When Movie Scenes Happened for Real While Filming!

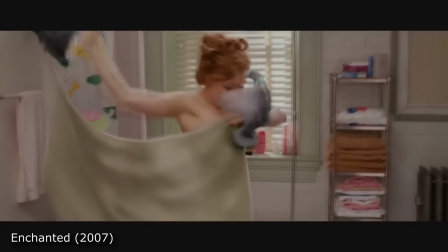In Enchanted, in the scene where Edward is run over by the cyclists, James Marsden was actually hit by them for real.
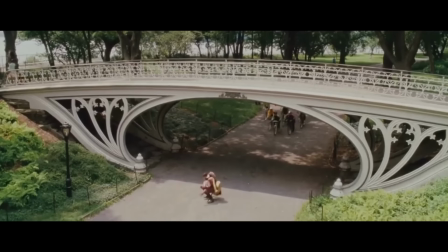The cyclists were just meant to bump him, and he would fake a fall. But Marsden didn't think it looked good, so he insisted on filming the collision for real.
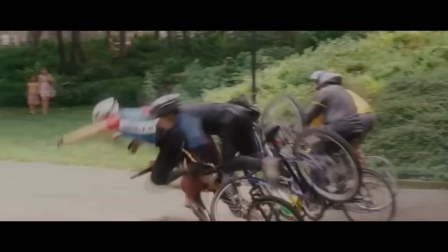I've been dreaming. Ow.
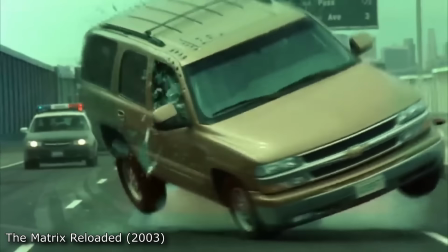For The Matrix Reloaded, General Motors donated over 100 cars to the production.
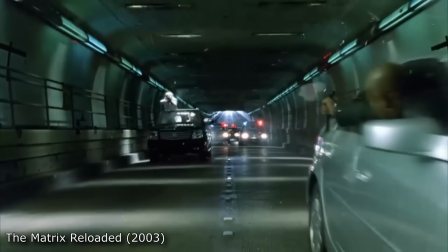All of them were destroyed in the filming of the epic car chase scene, most of which was filmed on a fake
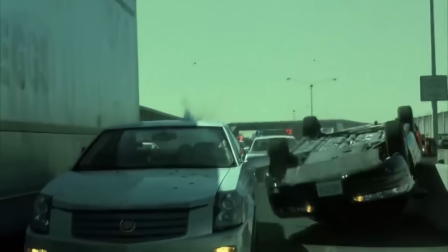1.5-mile stretch of road that was built from scratch on a former naval base for $2.5 million.
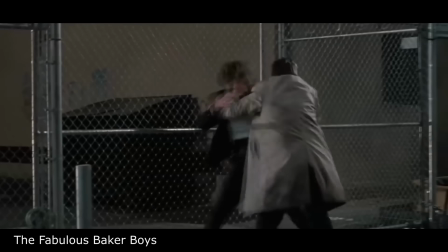In The Fabulous Baker Boys, when real-life brothers Beau and Jeff Bridges have a fight, Jeff very nearly breaks Beau's hand.
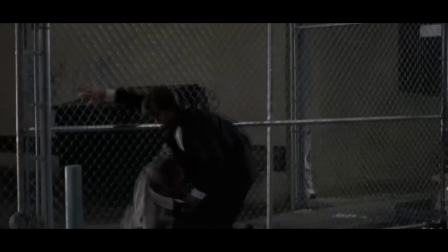They planned to come up with a safe word in case things went too far, but Jeff forgot himself, and Bo went to the hospital directly afterward.
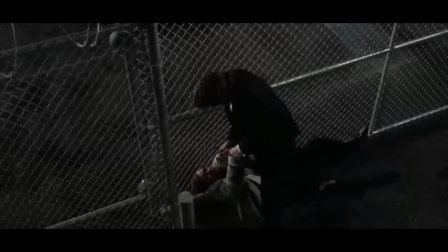Brother, beat the shit out of you, huh? Jack, my hand! My hand! Jack! How do you like
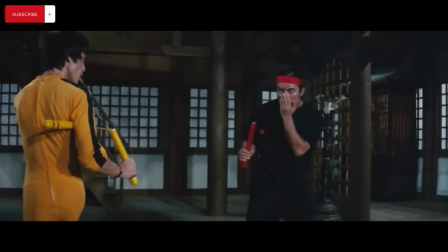that?
Did you know Bruce Lee died while making Game of Death?
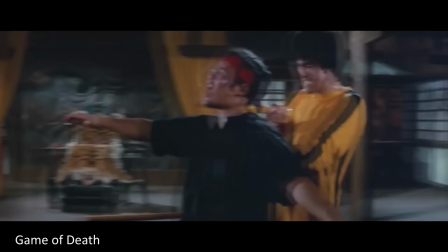They had already filmed over 100 minutes of footage before he passed away. The filmmakers used various techniques to hide his absence.
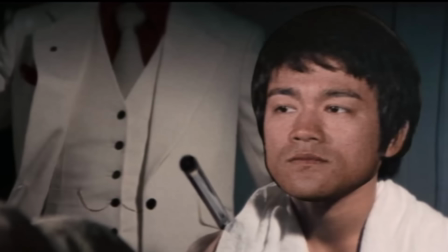An infamous example is when they pasted a cardboard cutout of Lee's face onto a mirror so that an extra could hide behind it.
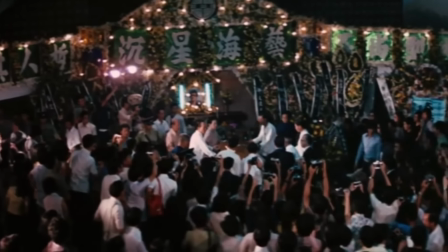It's also the only movie ever made where the star's corpse is filmed. During the opening sequence in Apocalypse Now,
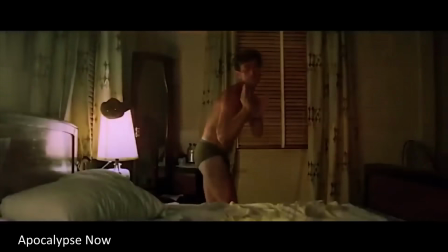Martin Sheen was actually drunk in the Saigon hotel room because he was celebrating his 36th birthday on set that day.
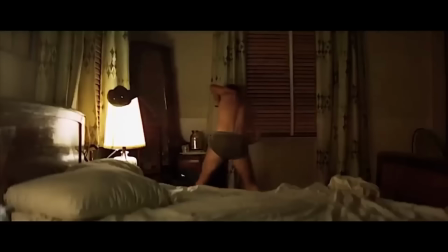He also accidentally shattered the mirror in his room.
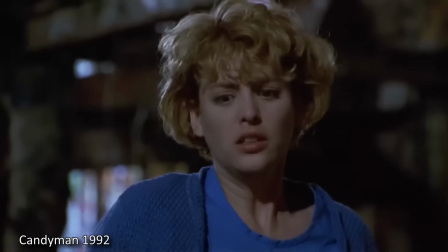Did you know that in the 1992 horror film Candyman, the bees pouring out of Tony Todd's mouth are real?
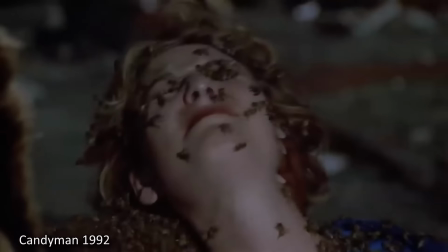Actor Tony Todd had live bees put in his mouth for the film's infamous scene and was stung almost 30 times.
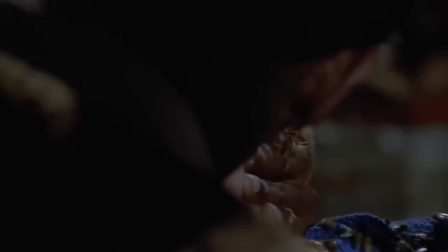He was paid $1,000 per bee sting, ultimately earning $27,000 for the experience.
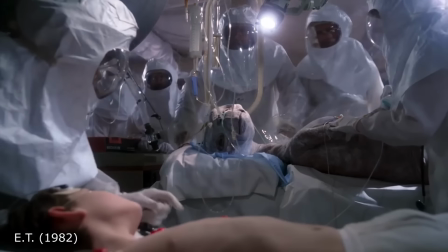In E.T., the doctors trying to save E.T. were played by real-life doctors from the USC Medical Center in Los Angeles.
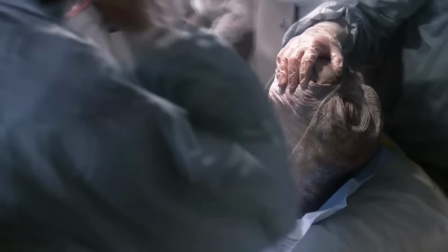Steven Spielberg felt that actors wouldn't be able to make the medical dialogue sound natural, so he recruited real doctors to deliver the dialogue.
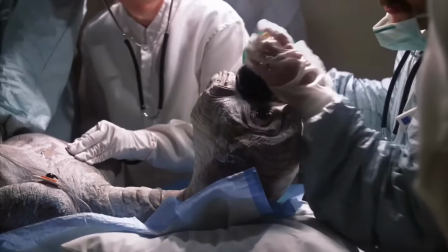Pupils are fixed and
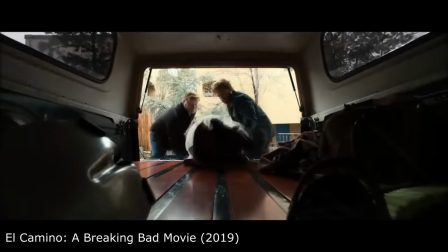dilated.
In the famous scene in El Camino, a Breaking Bad movie, where Todd is driving and singing Sharing the Night Together,
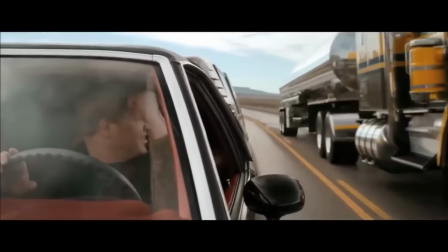him gesturing like a child to the truck driver to honk was not in the script and completely ad-libbed by Jesse Plemons.
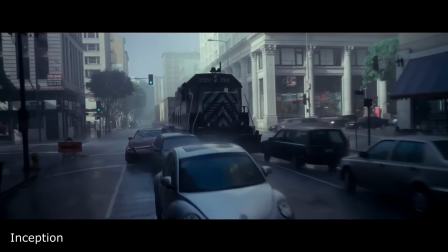The train scene in Inception was one of those scenes that seemed so over the top that one could easily think it must have been created with great CGI,
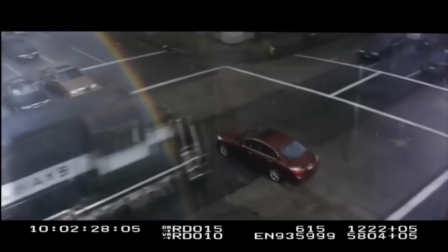but it was actually a practical shot done in downtown LA.
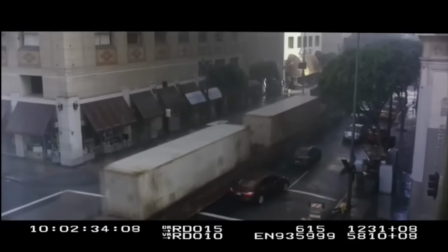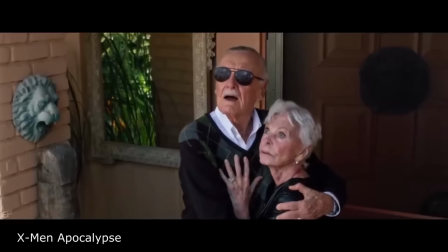In X-Men Apocalypse, the woman that Stan Lee is holding in his arms is his real wife, Joan Lee.
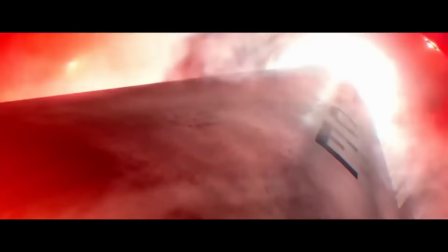It's the scene in which Apocalypse uses his powers to launch all the world's nuclear weapons into space, essentially disarming the entire planet.
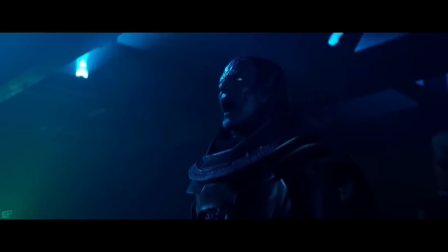But you can never strike gold!
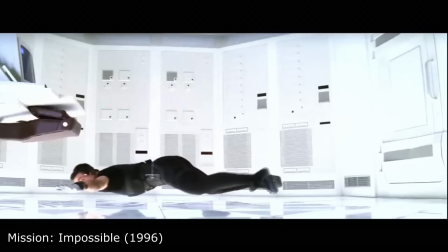During the vault scene in Mission Impossible, Tom Cruise kept touching the floor and eventually figured out he needed a little more weight at his feet,
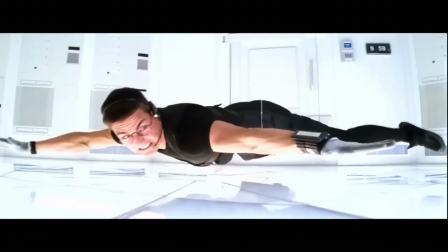so he was finally able to pull off that balanced shot by putting pennies in his shoes.
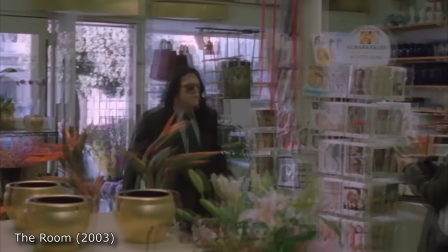According to the Disaster Artist book, when filming the flower shop sequence,
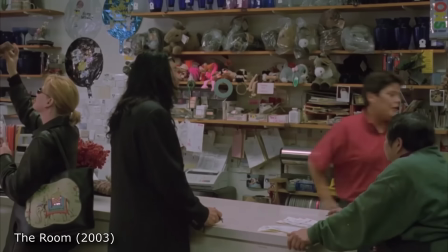Tommy Wiseau didn't notice the doggy until he was in the middle of a take and improvised the "Hi, doggy" line.
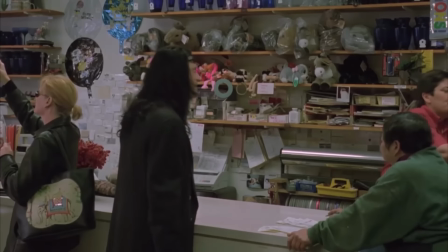Hi, doggy. You're my favorite customer.
He thought the doggy was cute, but was scared that it would bite him.
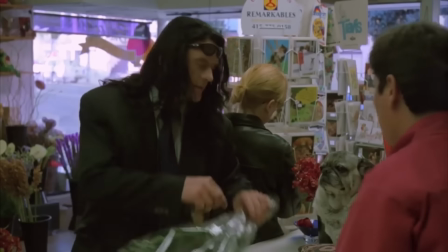How much is it? It'll be $18. Here you go. Keep the change. Hi, doggy. You're my favorite customer.
When coming up for a new planet name in Rogue One, director Gareth Edwards went to order coffee and mumbled his name,
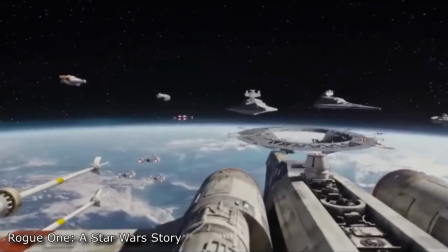saying, "It's Gareth," causing the barista to write Scarif on his cup instead of Gareth,
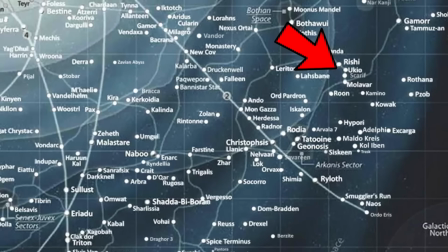thus finding the new name for the new planet.